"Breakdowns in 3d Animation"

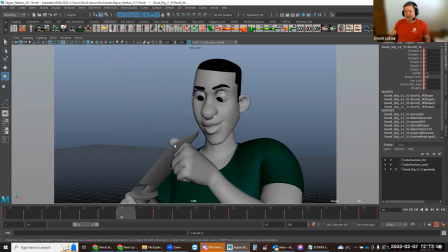[12:23]
So for the knife hand, I'm going to have it just drop down and a little bit away from the direction it's going to head in. For the head does this sort of dip down and up. I'm going to have the chin just sort of raise up a little bit in anticipation of that sweep like that.
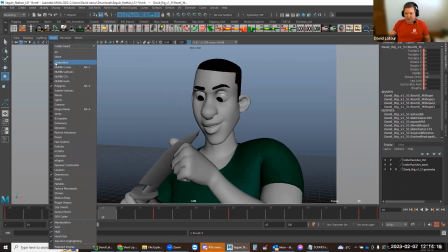[12:43]
So for head and neck, show nerves curves, going to go like this.
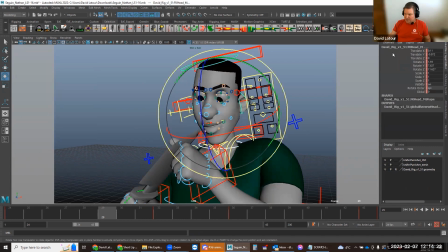[12:50]
And let me see, I just want to, well, first I'm going to grab block, S to key. I'm going to make this breakdown on 29, so I want to key everything there. And I'm going to say, let's try, if the head sweeps this way,
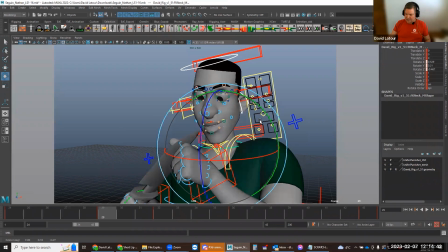[13:05]
I'm going to take the head and neck and just do, like, open it up a little bit like that. So the head opens up and sweeps down. Now I'm going pretty extreme with this breakdown. I probably don't want that much. Very similar to my Visine workflow. I can say, hey, this is too much.
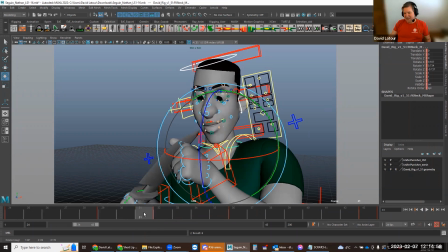[13:22]
This is none. I'm just going to say this much movement on the head and neck, S to key. Let's see. So there's a little rise up before that sweep through.
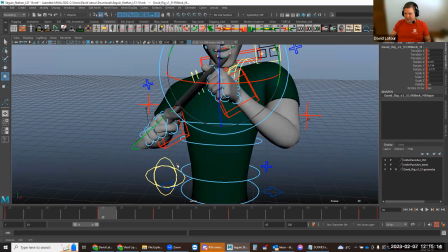[13:32]
Okay. And then I'm going to take the knife hand now, and I'm going to say, let's take the knife.
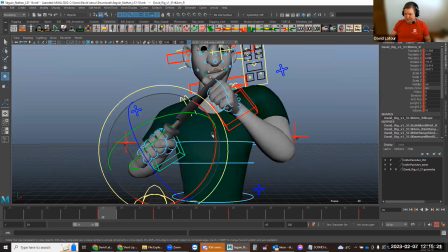[13:39]
It's going to be raising up like that. So I'm just going to drop it down a little bit like this.
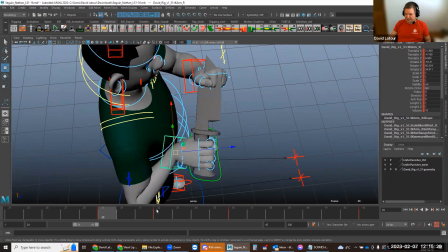[13:48]
And let's see here. And he's moving forward. So I'm going to say that. And now I've got to take this hand and align it.
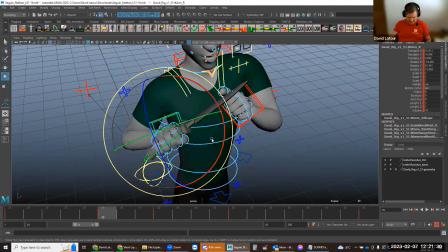[14:04]
Let's see here. Okay, so here I'm just going to drop the hand down a little bit,
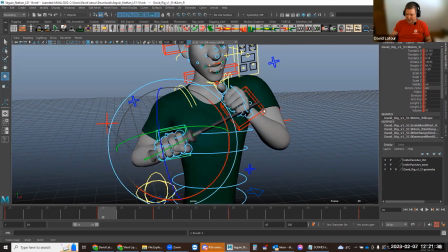[14:13]
rotate the hand down a little bit like this, grab this, grab that like that. Let's see. Probably pretty extreme. I don't know if I need something that extreme, but let's go like that.
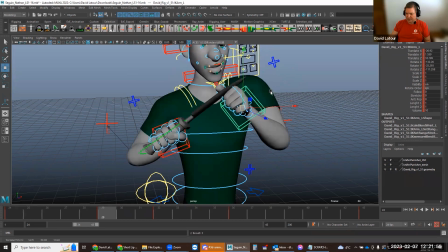[14:31]
So drop, and let's see. Okay, and let's see this drop down a little bit, up.
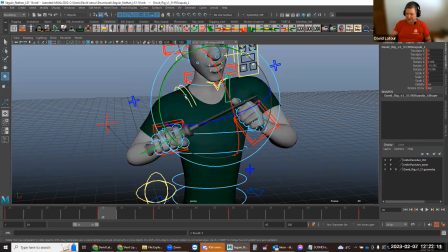[14:47]
This shoulder here, drop down. So each one I'm just sort of thinking about where is it going to, and I'm doing the opposite as an anticipation.
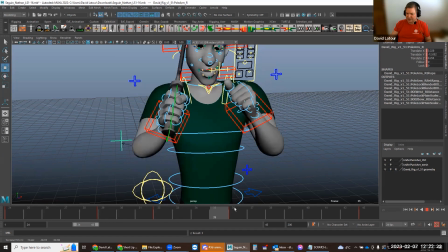[14:58]
So let's see, that elbow's going in, so
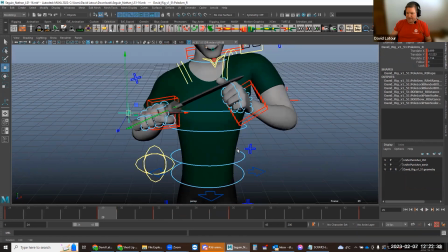[15:10]
and let's see here.
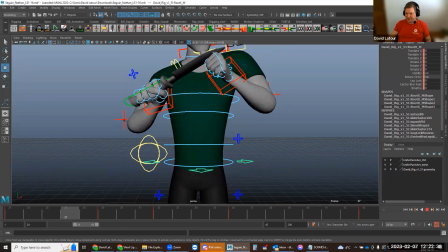[15:12]
Now the weird thing is there's no movement on the root whatsoever, which not something I would normally do.
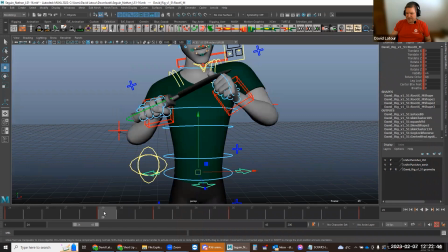[15:21]
So I would probably have like a little bit of movement like this, and then teensy little bit of sort of movement in the torso like that.
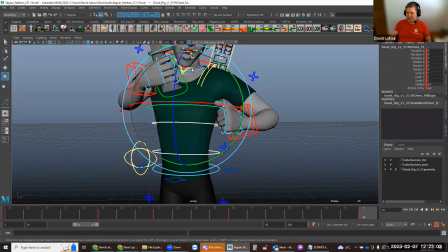[15:39]
But this pose here, for example, rather than translate like just doing the shoulders,
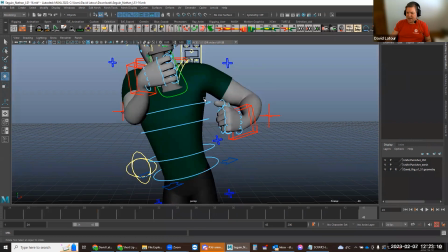[15:44]
I would be doing something like this where I tilt the torso like that and then grab the spine back up like that.
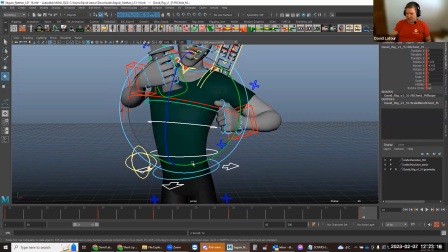[15:52]
And you can see how it creates this nice curve for the torso to create that same pose. It's funny though, you can kind of get away with it because from the shot cam view,
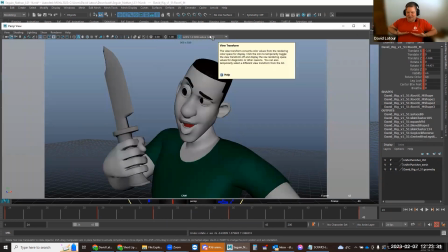[16:07]
it's all cut off below the sort of the nipple line of the character, and so you can't really see that that's not actually happening.
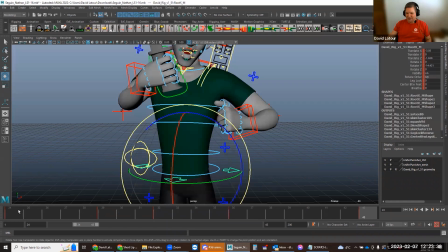[16:13]
Um, I would have like little bits of movement in the root at the very least, like some translate just to shift the character around the scene.
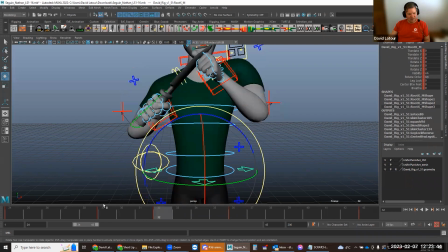[16:20]
So let's see here. So here, like that. So there's that anticipation.